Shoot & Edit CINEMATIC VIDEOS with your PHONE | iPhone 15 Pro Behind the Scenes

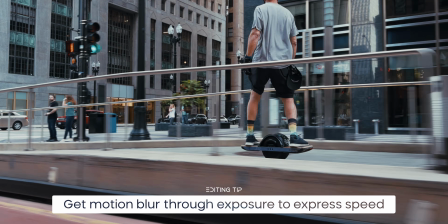And you see, even without using ND filters, I still got natural motion blur.
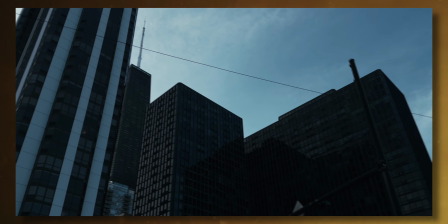This is yet another hyperlapse, again, same way. I walked around and then sped it up in post.
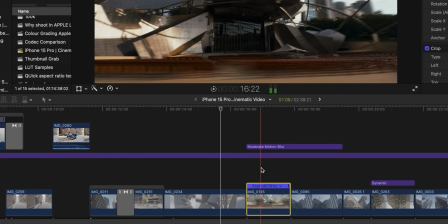Here it touched like a motion blur effect.
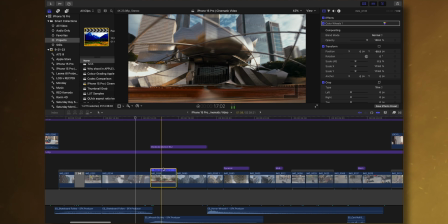What I want to point out in this case here is you see I'm moving from left to right, and then in the next shot I'm doing exactly the same. So what you want to do as you transition from between some shots, you want to create some consistency, either through motion or the placement of the focus of your subject, and we will see this in a little bit.
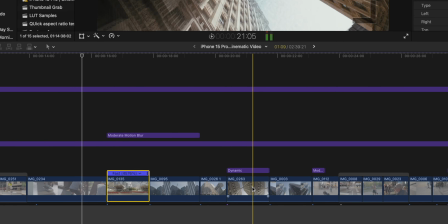Now from here we look up skyscraper. This is a little bit of like an architecture scene to really set the stage of Chicago.
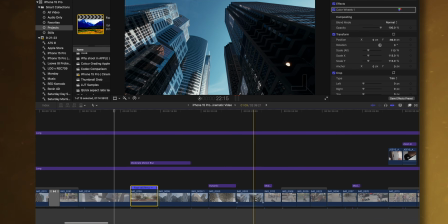I'm a big fan of the Chicago architecture, if you can't tell.
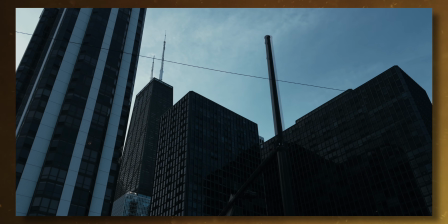So I have this little micro scene of like beautiful architectural shots as we are exploring on our one wheel the city.
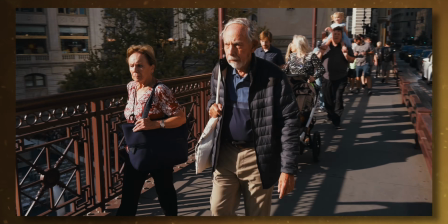But from there we go into a sequence with the people of Chicago, because humans are a great magnet for the viewers to be drawn in.
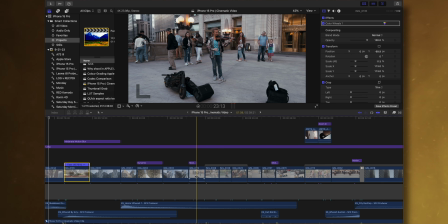How I did this here is through motion and focused placement.
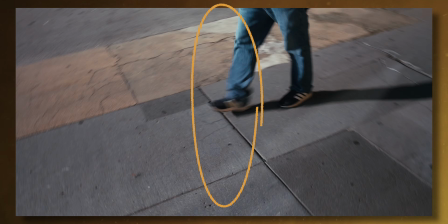You see that this whole sequence between these different kind of shots from people with people in it flows very nicely.
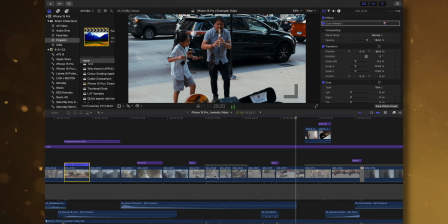Between the motion direction as well as the placement of where your eye ends up,
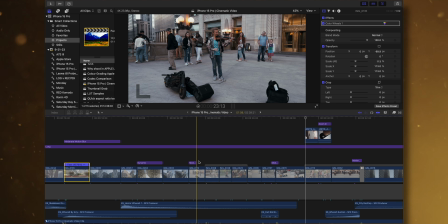you can create some very fast edits that don't feel jarring, that don't feel like you're bouncing back and forth. This is one of my most important tips here that you see here. Use the same direction of motion as you create these little sequences, and the placement of the subject between shots is very important in order to create a nice flow. So if that's one of the big tips that you should take away from this. Now, next one up, I want to highlight again that this was shot on an iPhone.
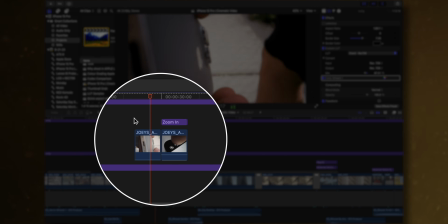We went out actually shooting with that probe lens outside and got some nice walking shots here and activating log.
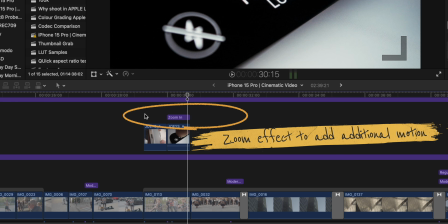Again, I mentioned I used that log footage a lot in this, so I wanted to just highlight that.
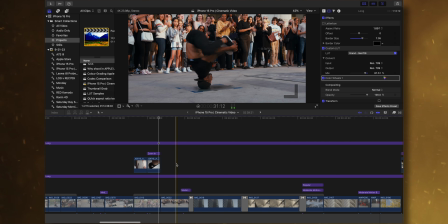And then we go into the next shot. Again, similar principles here apply. This is shot in 4K 60 frames per second, so you have a little bit of slow motion and then it speeds up as we go into the next shot. I tried to capture a lot of abstract architecture, and this was possible because on the
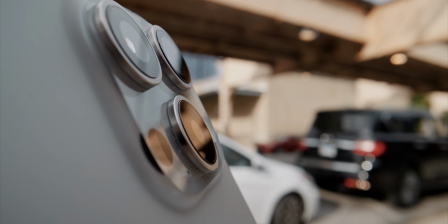15 Pro Max you have that 5x zoom, which I was again very surprised by and used more than I thought,
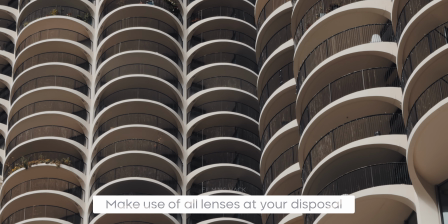but it allowed me to frame up really abstract shots that I like to introduce here as well,
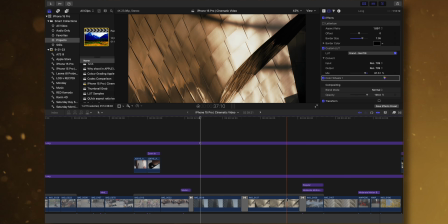because I'm a sucker for that kind of visual. So that's why you find them in here.
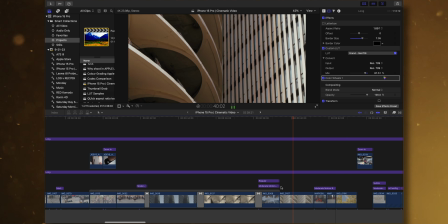And this is one of my favorites.
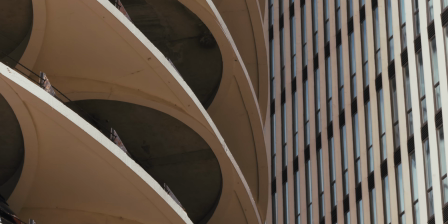This is the 5x zoom lens on the gimbal, and I just moved sidewards and it created this really nice parallax.
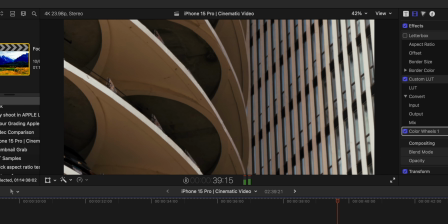Again, direction of movement, very important. Here we go from left to right, and here as well.
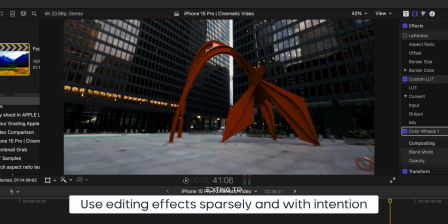And then we do a little bit of a twist here, because like I moved forwards to this shot,
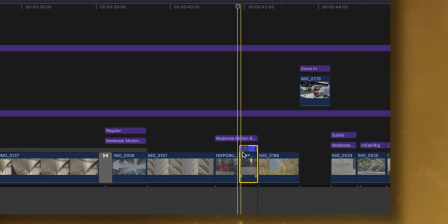but then I just reversed it and sped it up even faster,
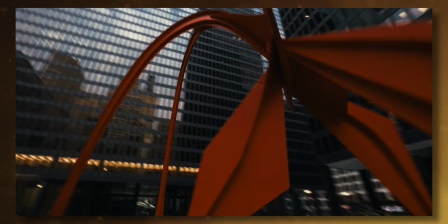and therefore you have this little boomerang effect that you maybe know from Instagram or so,
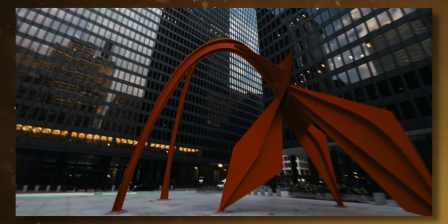and it kind of does a nice job here transitioning the movement. And this is another tip. So if you have a shot that you really like, but let's say the placement of the subject is just on the wrong side,
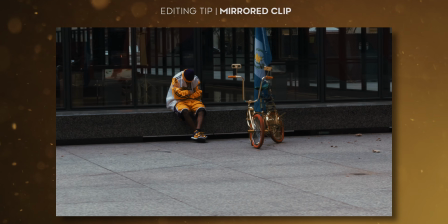you can mirror that image as long as there's no text. Or if you need the motion the other way and there's no one walking or biking,
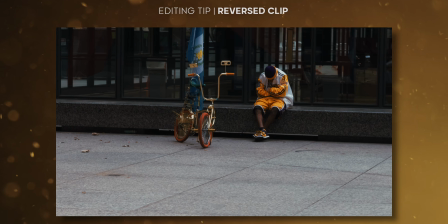you can reverse that clip easily without losing the intentionality here. So I do this a lot in order to match my shots and make them flow nicely.
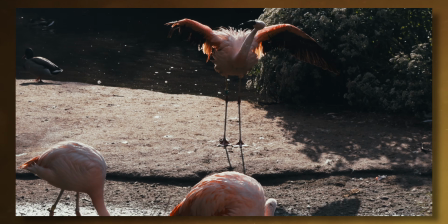Now from here we go into the next sort of micro scene, which is basically animals and the zoo of Chicago.
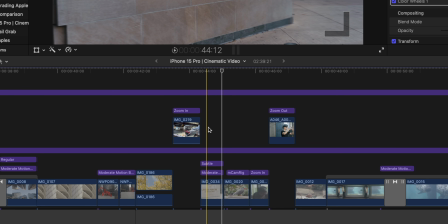So I did another little hyperlapse around the Lincoln Park Zoo sign, and then we go into the bird,
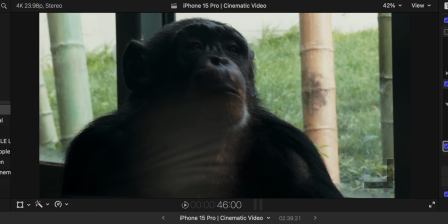and the bird looks from left to right, and then the monkey, and so do I. You see,
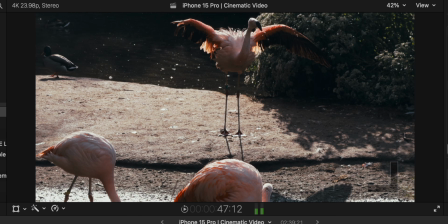like, we're all looking into the same direction, and our attention was drawn by this flamingo.
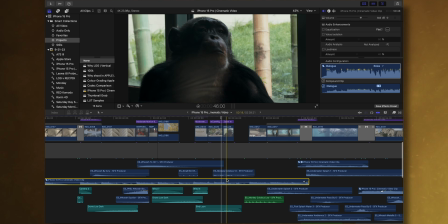You get the idea? And in this sequence, we also have a bunch of sound effects.
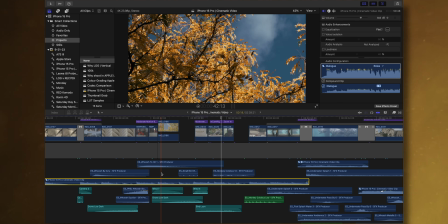Let me actually play this here without the music.
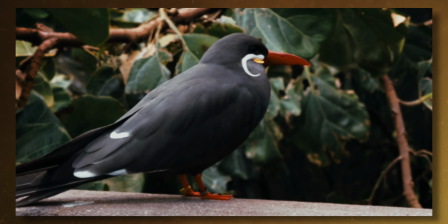Yeah, you barely hear it during the edit or when you see the final video, but you get the subliminal exposure to these sound effects, and it just brings it to life nicely.
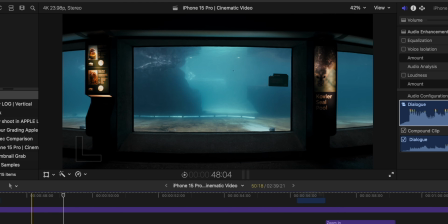Now, one of my favorite scenes here in the zoo for sure is this shot here underwater with the seals.
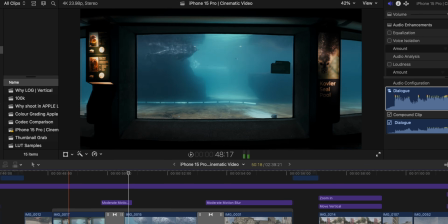It's this push in here, again shot on the gimbal, and I do just like a little zoom effect here,
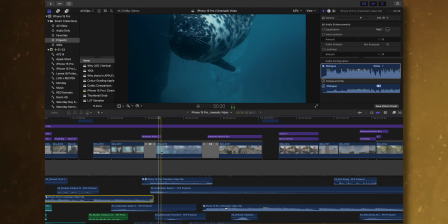zoom transition effect, in order to go into the water. And also the sea lion actually was coming from the other side,
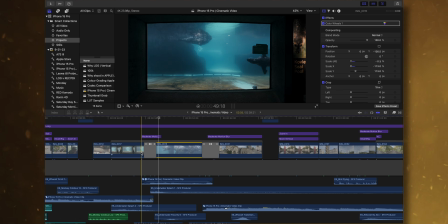so I flipped this whole thing because I wanted to match the motion of the sea lion on the right hand side here,
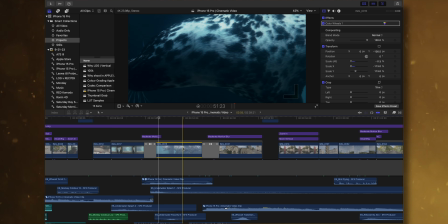so that we zoom in and then have the same sea lion here. What I did also here is I basically created an underwater effect. On one side added sound effects from underwater environments, but also applied that underwater effect to the song itself.
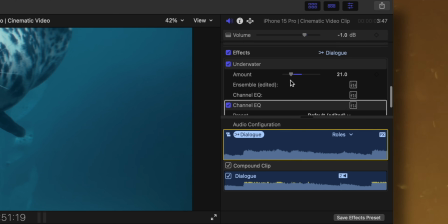You have those effects here in Final Cut Pro underwater.
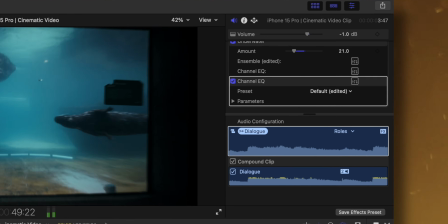I made some adjustment to the equalizer, and then it sounds all like this. And then with the music,
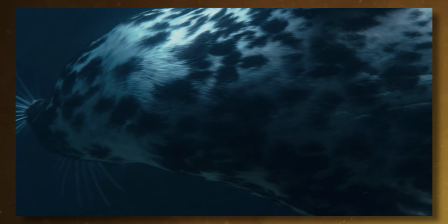so as if it's playing in the background above the water.
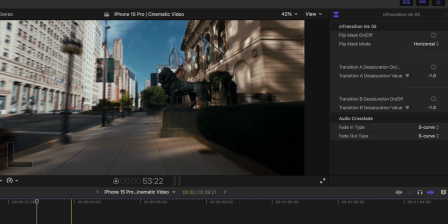And then we go outside the water here with an ink splash transition, as if the water is splashing onto the screen, and we go into a hyperlapse here at the Art Institute.
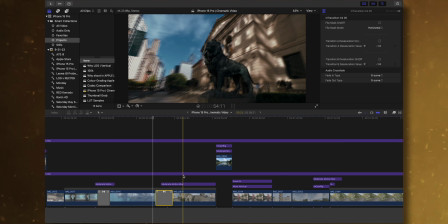Now I continued that sort of animal theme, but now we are looking at a metal animal with that line here.
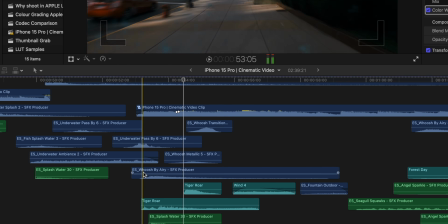Again, it did added some sound effects from whooshes, but also that tiger roar. Now, that doesn't make sense that it's a tiger roar because it's a lion, but you get the idea.
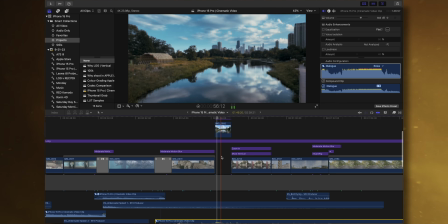From there,
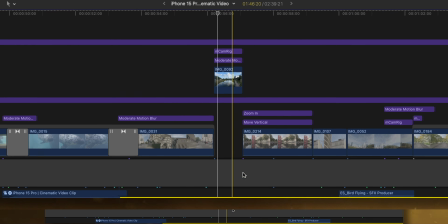we transition the roaring into a wind sound effect that we use here for this time lapse that we set up in Lincoln Park. You know, you want to not only have your visuals flow nicely from one shot to the other, but also your audio effects.
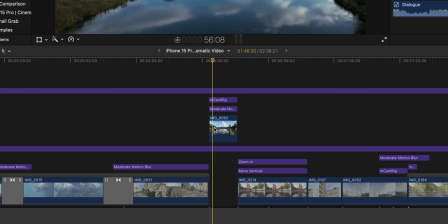And here we do another zoom out effect here to bring motion, extra motion into the time lapse shot. And here comes another static shot. And always when I have static shots that don't have much movement,
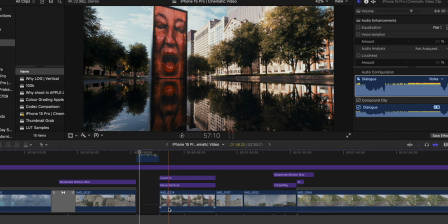I try to introduce this in post, either through some vertical movement or some zoom in.
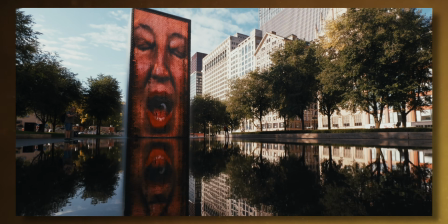So you can be flexible here. And as we go through here, we have that motion again coming with that bird,
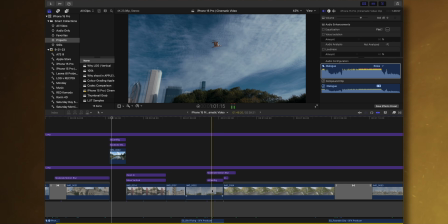doing some zoom in effects to really focus the viewer's attention. And then we switch from that sort of like higher paced, higher energy part of the song to something more chill.
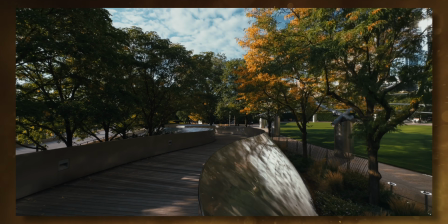And this is where I decided to also have the parks, the nature part sort of Chicago breathe a little bit,
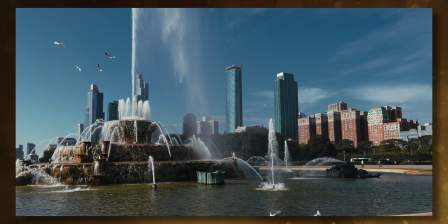meaning that given that there is less music, I also added less sound effects,
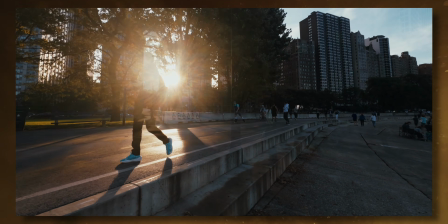keep those very subtle, and also you see the clips themselves are significantly longer, so it just plays nicely.
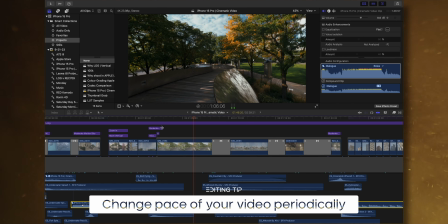It gives the viewer, you can't be hyper all the time, honestly.
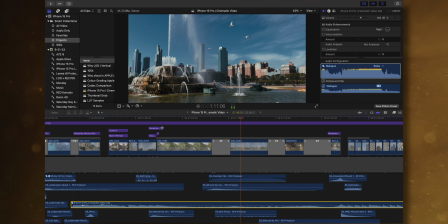You need to give the viewer some time to relax, rest a little before you go up in the pacing again. And this is what this scene does. And nicely, oftentimes actually music does that for you. If you have a song picked, music oftentimes has these ups and downs naturally. So it forces you as an editor almost naturally to have these ups and downs with your visuals as well. So listen to the music, see what it does from a narrative perspective, and apply this to your edit as well.
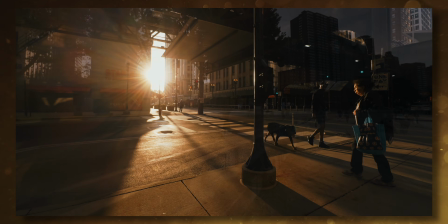All right, what's next? This transition.